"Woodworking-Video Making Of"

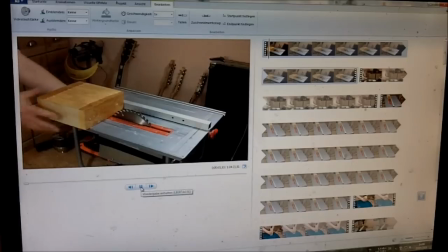4:12 For example, I think it's really boring to watch how I slowly cut this chunk of wood in half.
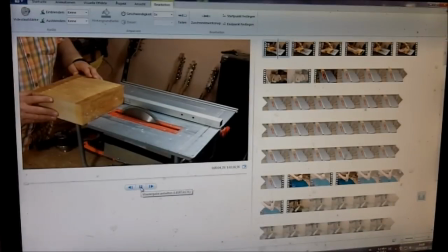4:20 Instead I only show short sequences of the actual cutting.
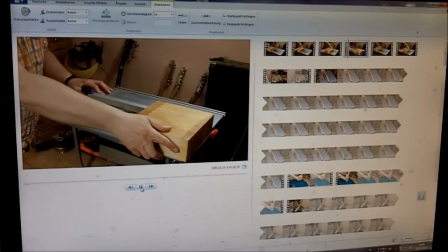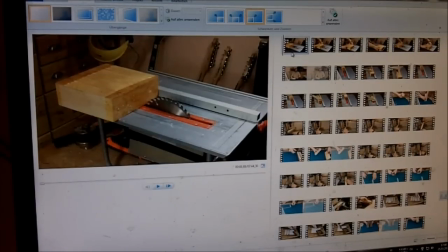4:32 So I'm now down to 7 minutes and 44 seconds and I think that's not too bad.
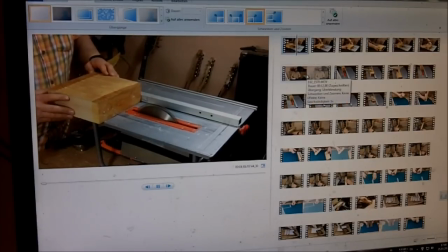4:41 I believe the only thing left to do is to add some music because without music it's kind of boring.
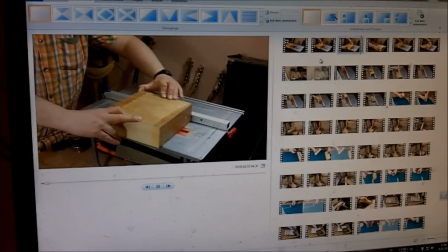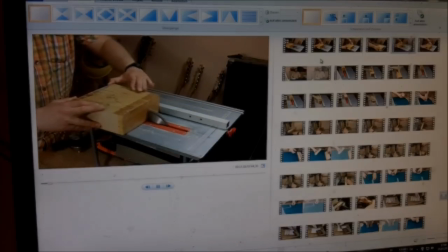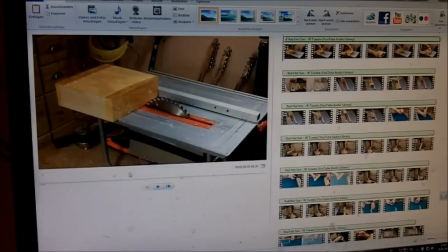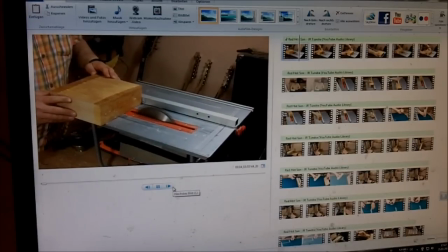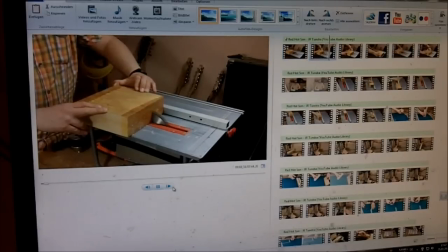5:09 I think that's better.
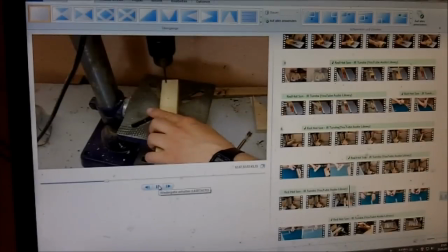Now I try to improve the video with some details like for example zooming or smooth transitions now
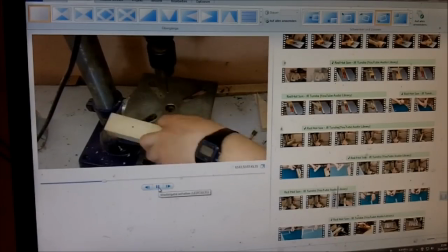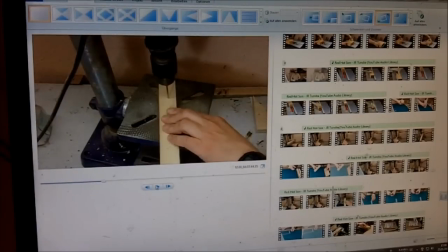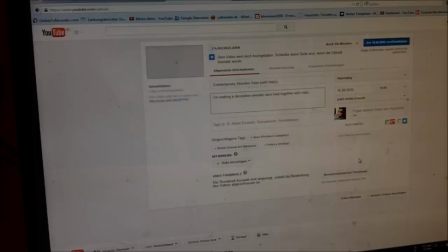5:49 it's time to cut the nails now while this video is uploading it's time to make a thumbnail
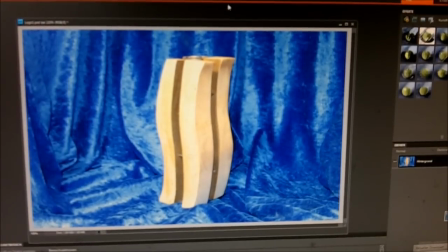5:58 now to make the thumbnail i'm using photoshop elements
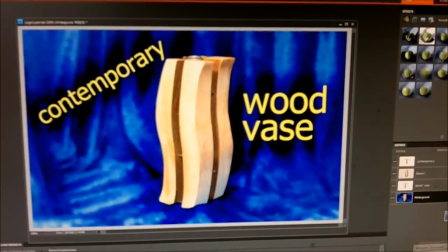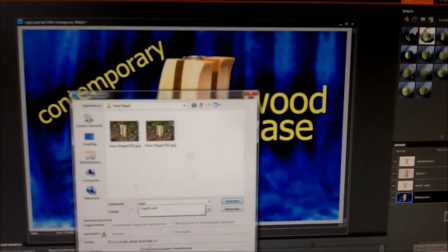so you see there's a lot of work beside the woodworking but it's also a lot of fun otherwise i wouldn't do it so thank you for joining me